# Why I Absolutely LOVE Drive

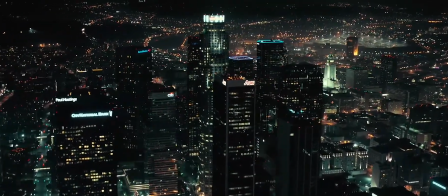(7:33)
for all intents and purposes this film is a musical in a musical
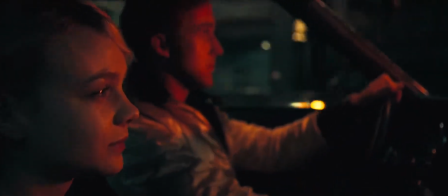(7:38)
the rule is when an emotion gets too intense to act out sing
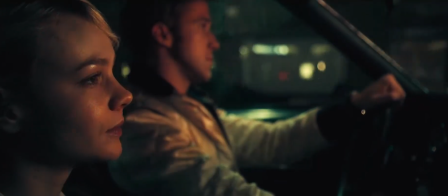(7:43)
in this film all the key emotionally heavy moments aren't told through gosling
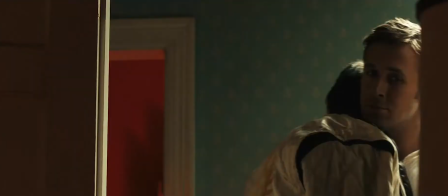(7:47)
but rather through the soundtrack backing him i'm going to attempt to discuss the soundtrack without
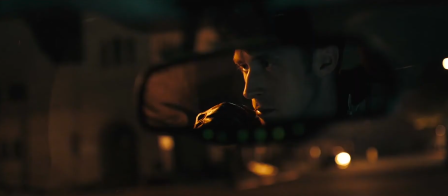(7:52)
breaking the merciless copyright rules on youtube i've already talked about night call and tick of the clock but i can talk about them again honestly
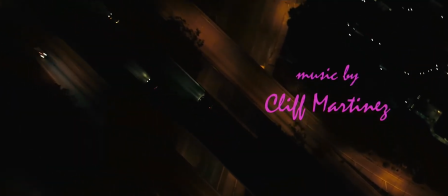(7:59)
i would talk about them all day night call is a song i listen to when i want to have a melancholic night drive home it's just this alluring
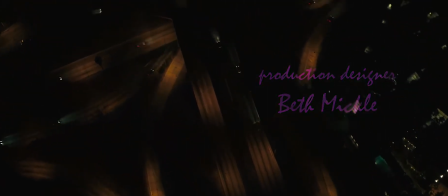(8:06)
blend of smooth and sharp i can't quite pinpoint the phraseology a
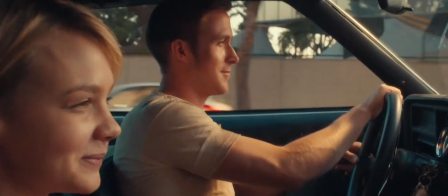(8:11)
real hero by electric youth is the first moment in the movie where the driver gets to
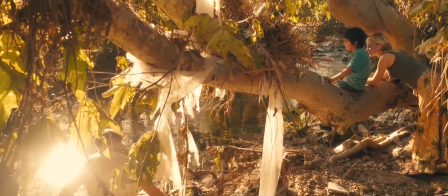(8:16)
break out of his prison its optimistic throbbing plays underneath the richest scene in
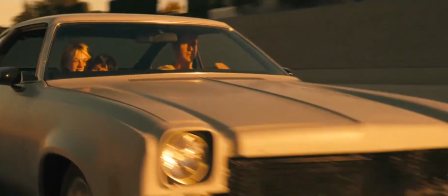(8:21)
the movie driving in a gorgeous setting sun across the glinting water
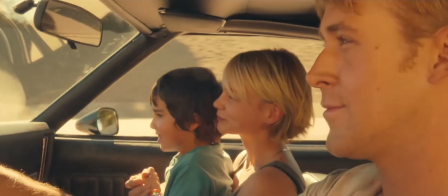(8:25)
and into a hopeful future this is the moment if it was a true musical where Gosling would break out into a sweeping soliloquy,
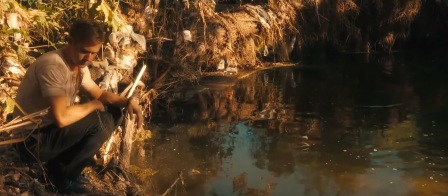(8:32)
but instead he sits silently as this song blares out his inner feelings.
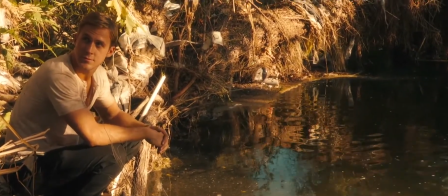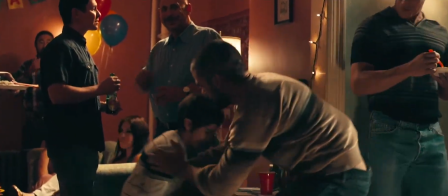(8:45)
Under Your Spell by Desire, playing across the diametrically opposite shots of the driver alone in his dark room,
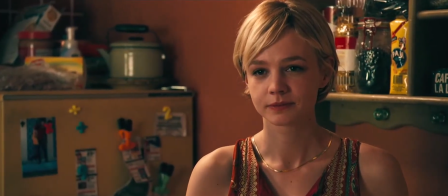(8:54)
and Irene surrounded in her bright room, is genius.
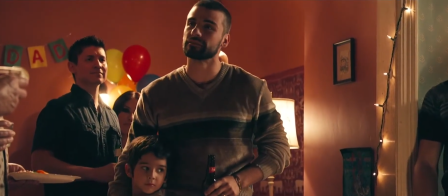(8:57)
I can see the stage play now, everyone is frozen on stage. as the two stand on opposite ends of the apron they're both singing about their secret
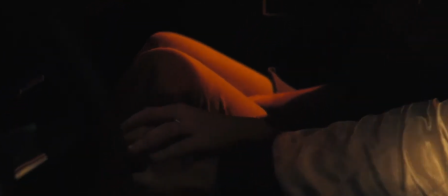(9:05)
love as no one on stage with them can hear we know about their love despite not seeing a montage of their love story and that's the
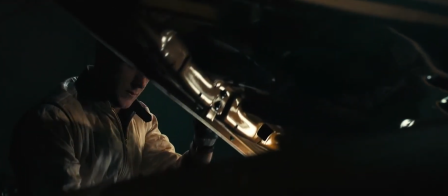(9:12)
power of this soundtrack oh my love by and i don't know how to pronounce these names cattina ranieri and riz ortolani feels like the
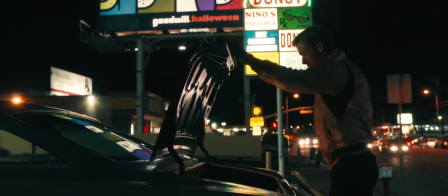(9:21)
swan song of the driver he was almost out he didn't want back in but here he is going right back down the path he said he wouldn't the song
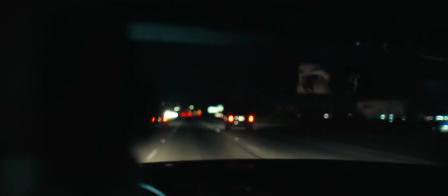(9:29)
soar ringing with immense grandeur unlike the low beating of all the rest of the score.
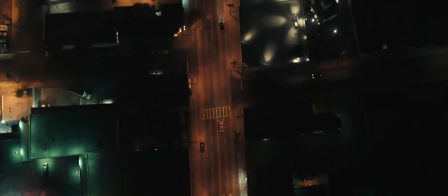(9:35)
It flies, growing with a delicate nature so juxtaposed to the images of the driver's plotting.
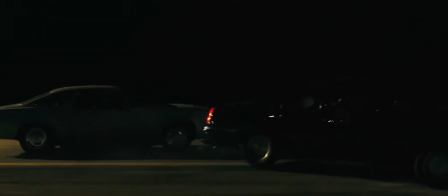(9:41)
And when the song ends, the driver's potential redemption is gone.
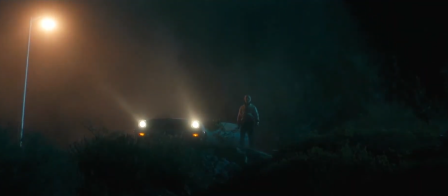(9:46)
With his expressionless mask and stalking walk, the driver transforms into a slasher villain, not an action hero.
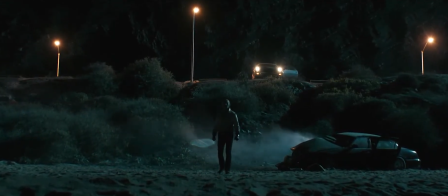(9:54)
He moves with merciless precision against Nino. In a scene taken straight from a horror movie.
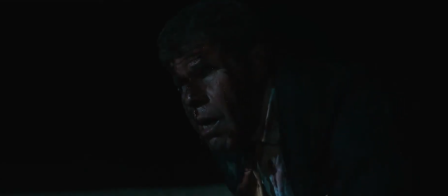(10:00)
The strobe, the framing, the methodical pace. Everything about this scene doesn't miss a beat.
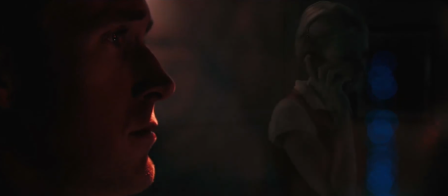(10:05)
The driver descends back into his darkness. All for her. He steals, he kills, he plots, and he fights.
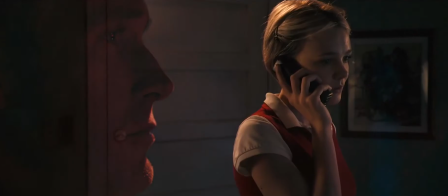(10:13)
All for her.
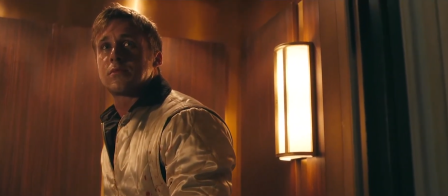(10:14)
In this sick depiction of an unhealthy romance, you can't help but be touched by his devotion by his drive as you watch the driver sit there
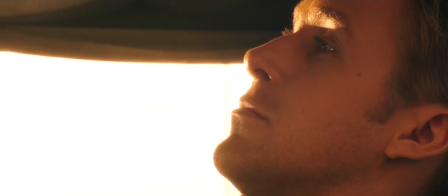(10:23)
motionless every part of you begs for him to be alive but all the evidence points to the opposite but the tune of humanity grows as a real
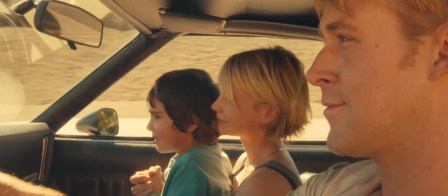(10:32)
hero pushes him back to life the song that reflects not only his chance of being good but his love for irene gives him the strength to
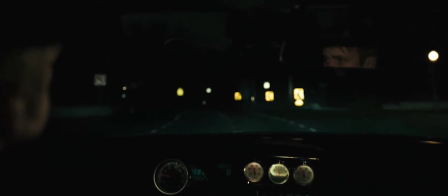(10:40)
carry on for how long who knows for what who knows but But he pushes himself for her through the darkness into the next dawning.
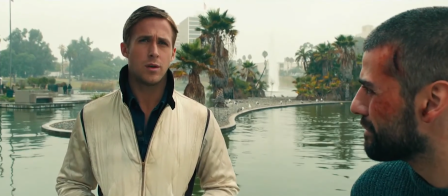(10:49)
I honestly can't praise this movie enough. There aren't many films that seem as consciously and deliberately crafted as this one.
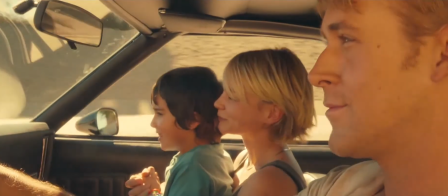(10:57)
Every frame and facial expression is pinpointed by a delicate artisan.
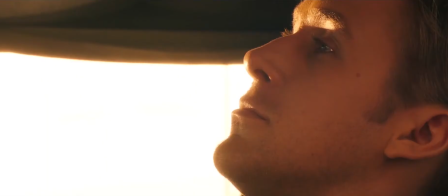(11:02)
I get so worn out by mass produced cinema.
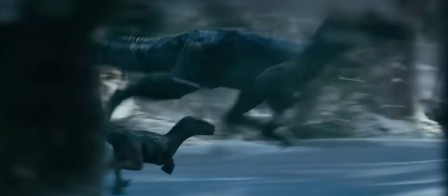(11:07)
By films that start with a release date and then they write a script. by grade-over, CGI-heavy,
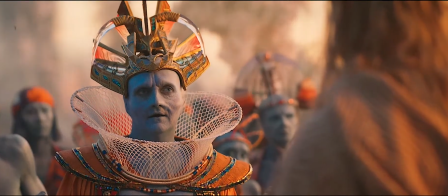(11:13)
post-production-focused products that read more like the back of a cereal box than a literary masterpiece.
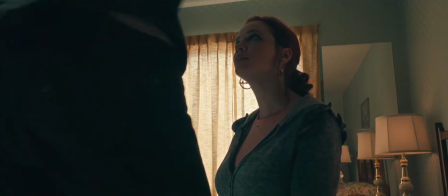(11:19)
Drive isn't going to change your life, necessarily. Drive isn't going to move you tectonically like some Oscar pictures do.
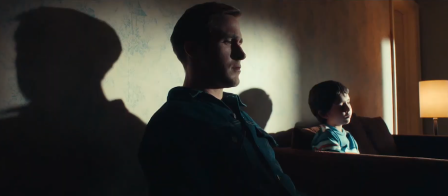(11:27)
But Drive will impress upon you the importance of vision.
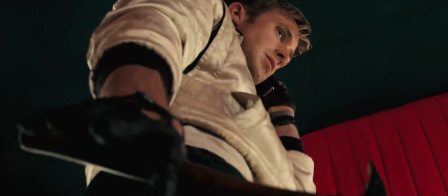(11:31)
Refn had a vision, a vision he wouldn't substitute or water down, and delivered that vision flawlessly.
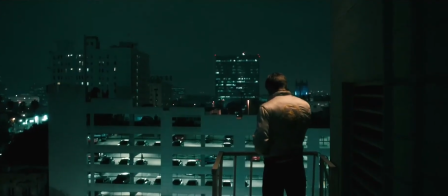(11:38)
Style is definitely important.